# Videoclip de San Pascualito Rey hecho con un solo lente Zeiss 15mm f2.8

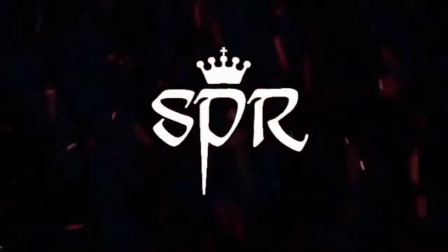Ya vieron el nuevo video de San Pascualito Rey, Tecolotes.
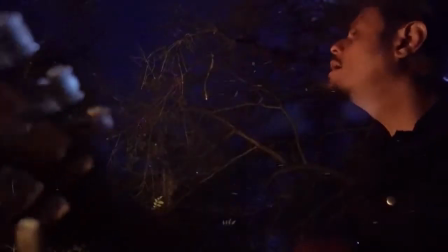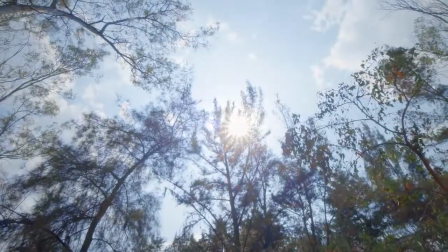El director me comentó que este video iba a ser puro exterior día y que solamente iba a haber una toma en la noche que iba a ser una fogata. Entonces la gran pregunta fue, ¿qué cámara usar? ¿qué equipo usar? ¿qué luces usar? Mi conclusión fue escoger la Sony A7S II.
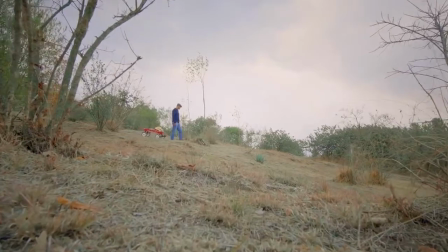la iluminación no era una opción porque todo el vídeo se iba a hacer en
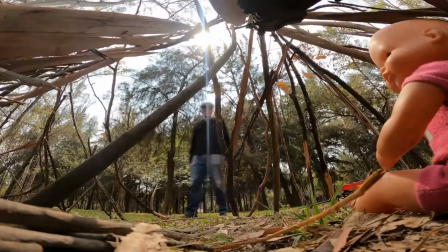exteriores días y tener iluminación para compensar o sustituir al sol es muy caro aparte que necesitas mucha gente tenía que buscar otra opción que le diera un sello visual al vídeo
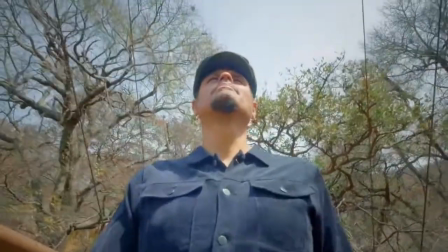y sobre todo que se vea bien el vídeo por eso decidí o se me ocurrió la idea de hacer todo el vídeo con un lente y ese lente que escogí fue el
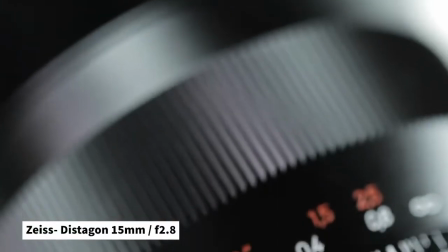15mm Distagon que abre a 2.8 diseñado para que su
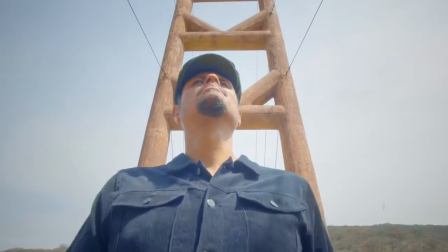distorsión sea mínima y que puedas tener imágenes mucho más atractivas. Por eso fuimos a la casa de renta, renta una 7D a ver ese lente, hacer pruebas y decidimos rentar este lente por todas las ventajas que nos daban.
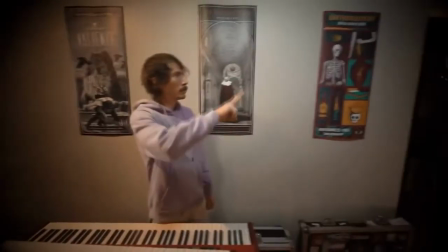Eso le iba a dar un sello visual y un reto además porque
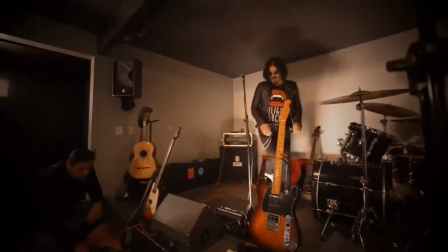a tenerte a un solo lente para hacer todo un vídeo de repente te mete en aprietos,
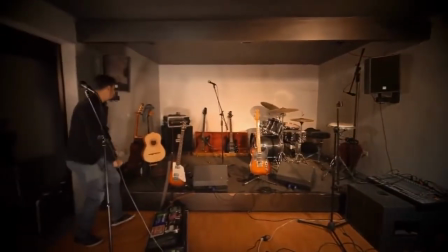pero esos aprietos, si tú le metes ingenio y creatividad, pues te va a dar soluciones.